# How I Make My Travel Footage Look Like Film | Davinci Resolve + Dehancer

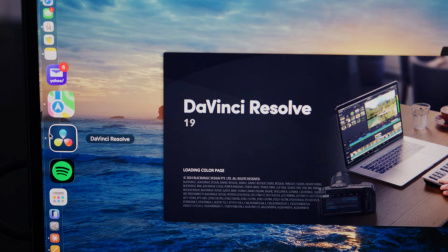[0:18]
I've been making videos for just over a year now, and going from a little action camera to shooting something with actual dynamic range, the biggest wall that I hit was color grading. Now, color grading can be extremely overwhelming, and at sometimes you just feel like you need a university degree just to understand lingo and terms just to get your footage to look like this.
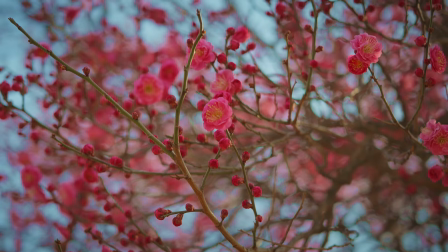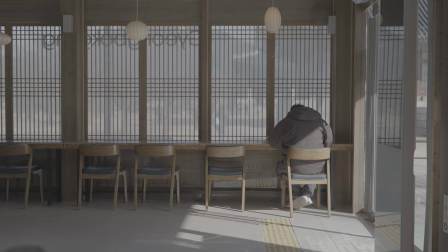Yes, I know you can shoot in auto and call it a day, but there's just something about grading your footage that gives it that extra pop. So I just want to show you my processes that I take to get the footage to look the way they do. There are multiple great tutorials that'll teach you how to grade like a professional from start to finish, but I'm not going to get that in depth in this video. So I will leave a couple of links in the description to show which videos help me learn the basics of color grading. And I also just want to preface this video by saying I'm by no means a professional colorist, but I think I've been grading footage enough to understand the basics and know what look I want to go for in my footage. Before I touch a single slider, the first question that I ask myself is, what was I feeling at that moment when I filmed this? Color is a powerful tool in drawing out emotion in the viewer. And I'm sure you've watched a lot of movies that you felt a certain way just because of the color grading. There are endless Hollywood movies that have that iconic look to them,
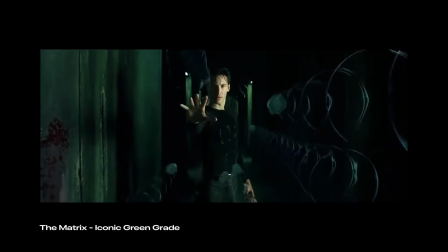[1:41]
and movies such as The Matrix or Mad Max have that distinct look that make a viewer feel a certain type of way. A great example, and one of my personal favorites, is what they did with color throughout the Harry Potter series.
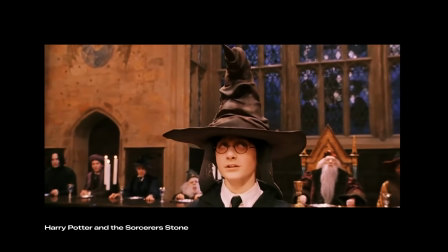[1:53]
Early on, they used warm tones and bright hues to convey magic of Hogwarts,
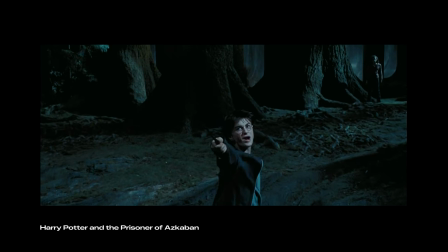[1:57]
and as the series progressed on, the storyline became a bit darker, and so did the color tones. Every film you've ever watched have used color in a certain way to make you feel a certain emotion, and you can do this exactly in your vlogs.
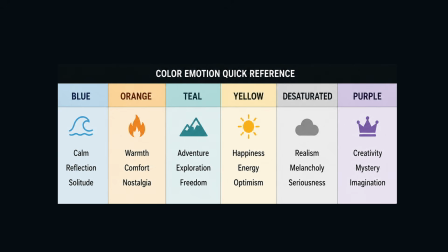[2:09]
This is a little cheat sheet that you can use, and these colors draw out certain emotions. Now, most of my footage is travel, so the feeling that I'm trying to draw out is a bit of nostalgia, fun, warmth, and something just cozy in general. And honestly, the simplest way to do that is by simply adding some warmth to your footage.
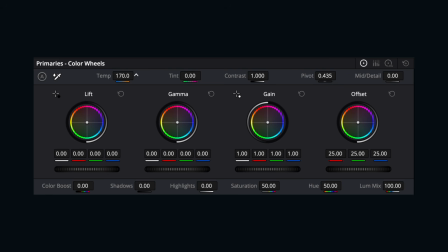[2:28]
I usually bump the temperature anywhere from 100 to 200, depending on the scene itself. It's not a lot, but it makes a small difference, and the more you do it, the more you'll know exactly how much you'd like to add, depending on your look.
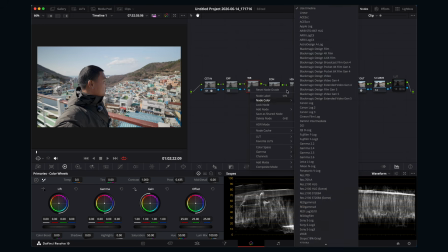[2:41]
And another little tip to adding warmth to the footage is going to your white balance node and changing the gamma to linear, and then adjusting the warmth from there. This adds warmth to your clip in a much softer manner as opposed to going directly to the temperature. Now, this is probably one of the most favorite things I love doing in my footage, and that is adding saturation. I personally love a saturated look, and I think that's what makes your footage just pop just that little bit more. It just makes the footage feel so much more alive and vibrant and just more pleasing to look at.
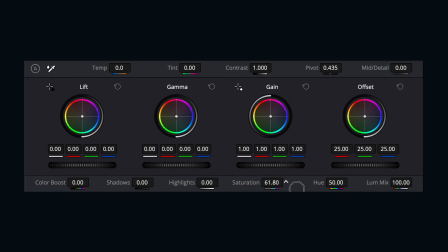[3:11]
Now, the simplest way to adding saturation is just going to the saturation slider and just simply cranking that all the way up. But personally, I don't like doing that because it brightens the whole image and it can make the skin tones of the person in the image look a little bit unnatural.
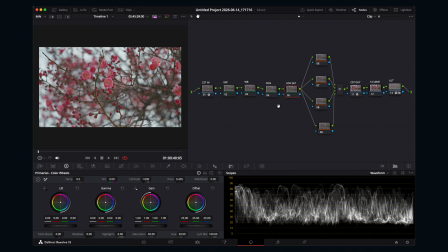[3:25]
So here's a little trick that I use when I'm adding saturation to my footage. Simply go to your saturation node and simply select color space HSV. By selecting this stands for hue, saturation, and value. And then what you want to do is deselect channels 1 and 3, so that way it's just focusing on this saturation aspect.
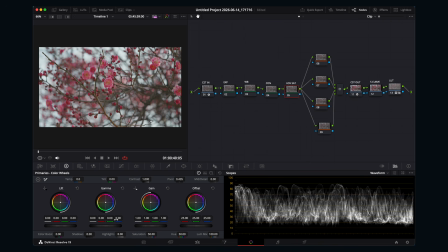[3:45]
And then from there, simply just go to your primaries tab and just increase your gamma or gain. I personally like increasing gamma and gain, and the more you play around with it, the more you get to see what sort of look you like in your image. So as you can see, by doing it this way, the colors get denser and richer without actually adding brightness to the whole image itself. The next thing I do is masking. Now, this is one that I've only just started doing recently, and I honestly wish that I started doing it sooner. Now, masking is basically drawing the viewer's eye to what you want them to see in the image. It's been in Photoshop forever, and it works the same way in Davinci Resolve.
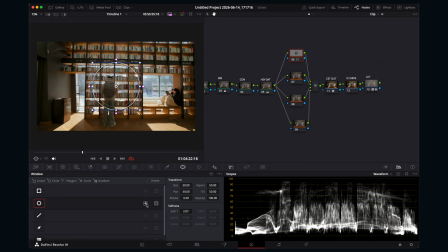[4:18]
What I personally like to do in my footage is to add a slight vignette to the image, which just draws the viewer's eyes to the center of the image itself.